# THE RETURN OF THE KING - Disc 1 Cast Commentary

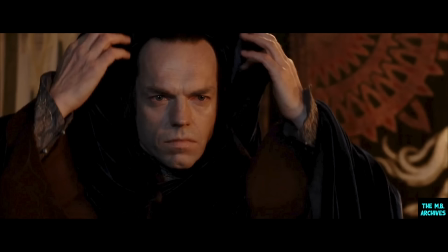(95:01)
It's too tall for Mary. It's that guy from The Matrix.
My Lord Elrond.
Aragorn and Elrond have been bound together for many, many years, and if you read the books, it becomes very, very clear.
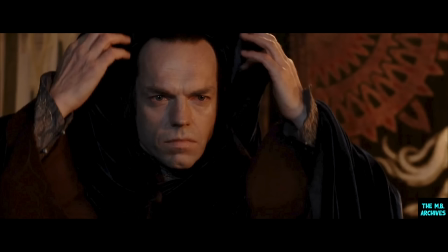(95:15)
It's not quite as clear in the films. It's a storyline that, because there are so many storylines, it's a storyline that hasn't been fully fleshed out. But his relationship with Aragorn is very much one as father to son, and he's a mentor to Aragorn.
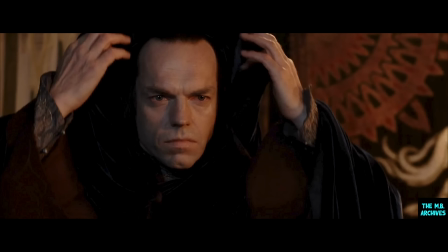(95:30)
The difficulty with his relationship with this son figure is that actually this son figure is in love with his daughter,
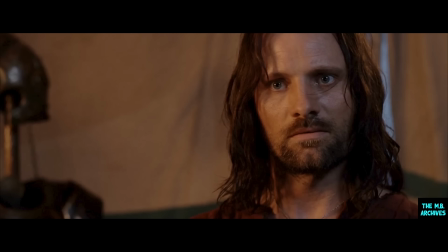(95:37)
that Aragorn is a human being and his daughter is an elf. Or as an Eldar, if she stays with him, she will be living in, without him, because ultimately Aragorn will die. Also, Elrond knows that Aragorn is or should be the king of Gondor,
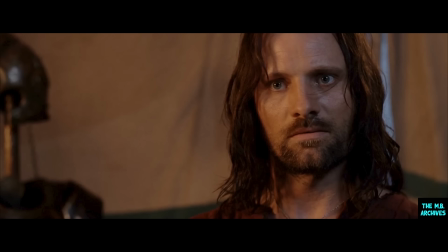(95:56)
and that ultimately he has to put aside the ranger and become this king figure that he... And really, Elrond is the one who has the ability to push him into doing just that.
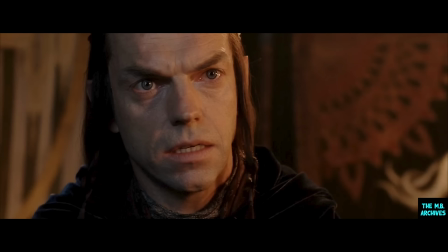(96:10)
So that's really Elrond's major role, I suppose, in the third film, is to spur Aragorn into taking up the sword.
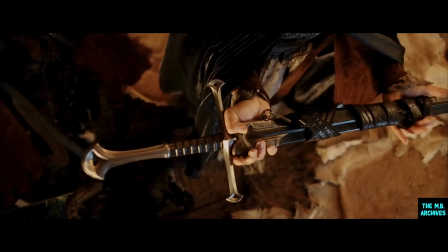(96:23)
In the scene where I give Anduril to Aragorn, it's not concealed under my cloak for the whole scene. You wait for the close-up and then give me the sword, and it seems to come out of the cloak. But yeah, it was a huge, absolutely enormous sword, and much harder to wield than,
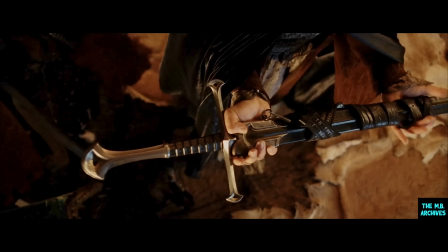(96:43)
for instance, the elvish sword that Elrond wielded. Extremely beautiful, but much heavier, very masculine, kind of phallic, I suppose, but enormous steel object.
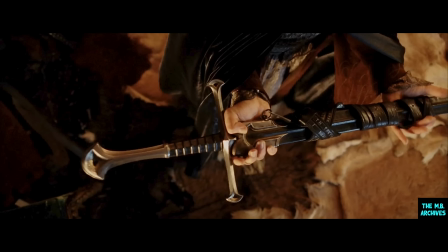(96:58)
But that was actually practically quite difficult to just lift it up and out of behind the cloak. It was great with Viggo because we both really enjoyed learning the Elvish and trying to inject as much Elvish as we could into the scenes.
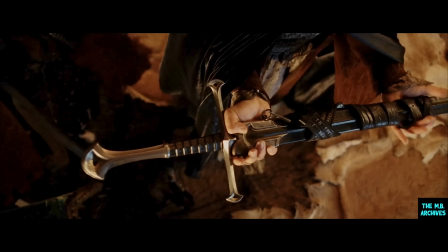(97:14)
Of course, some of the scenes would be changed in English and therefore they had to be changed in Elvish. And so learning Elvish at the last minute is well nigh impossible. So it did become difficult. But certainly Viggo and I were of like minds. And I found Viggo, I mean, as everyone knows, he's a Renaissance kind of guy.
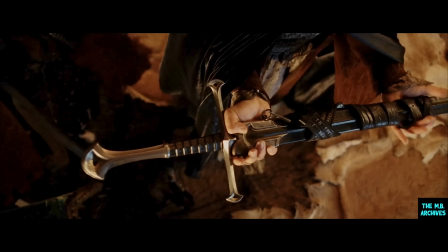(97:34)
You know, he took the whole story very seriously and completely embraced the world and
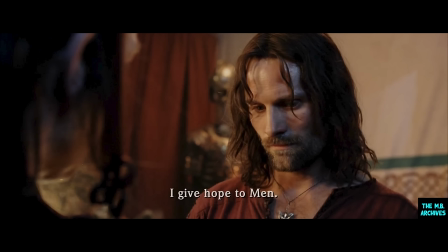(97:42)
his character's journey and all the little aspects of that character he'd kind of take on board as part of himself. And so when you're on set with Viggo, it's, you know, you're seriously involved in the work at hand and how you can make that work and the minutiae of each moment.
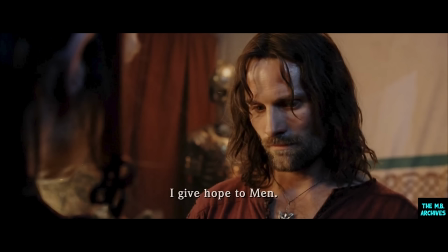(98:00)
And so from that point of view, completely different, again, from, say, working with Liv.
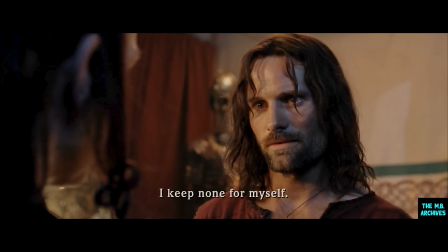(98:06)
Or completely different from working with Ian McKellen, or completely different working with all of them. I mean, all actors are different. We're all human beings, we're all different. But that's certainly Viggo's great strength, is his ability to create this? And fully realise the character situation.
Leave on the eve of battle.
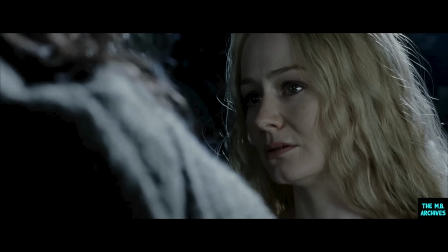(98:24)
We originally had a scene, something like this, but I was really furious in the scene, and in the end I think we thought that it was too angry and kind of alienating.
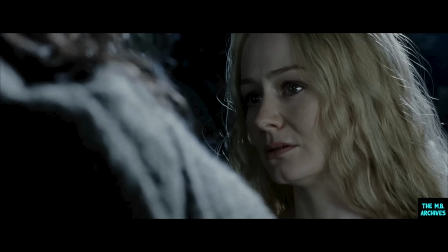(98:36)
Also, it was shot inside a tent, and just all the whiteness of the background in there just wasn't very interesting to look at. And I think they wanted to get something with trees and horses, just something with a nicer backdrop to it.
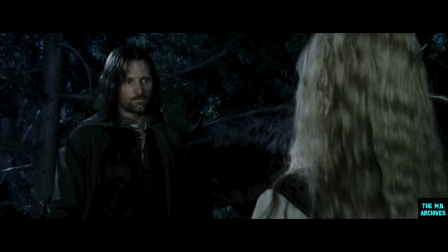(98:53)
He has nothing left to give. He can barely hold together his brain for one woman. He can't separate his mind into two separate vital components and keep one for a strawberry blonde and one for a dark-haired elf.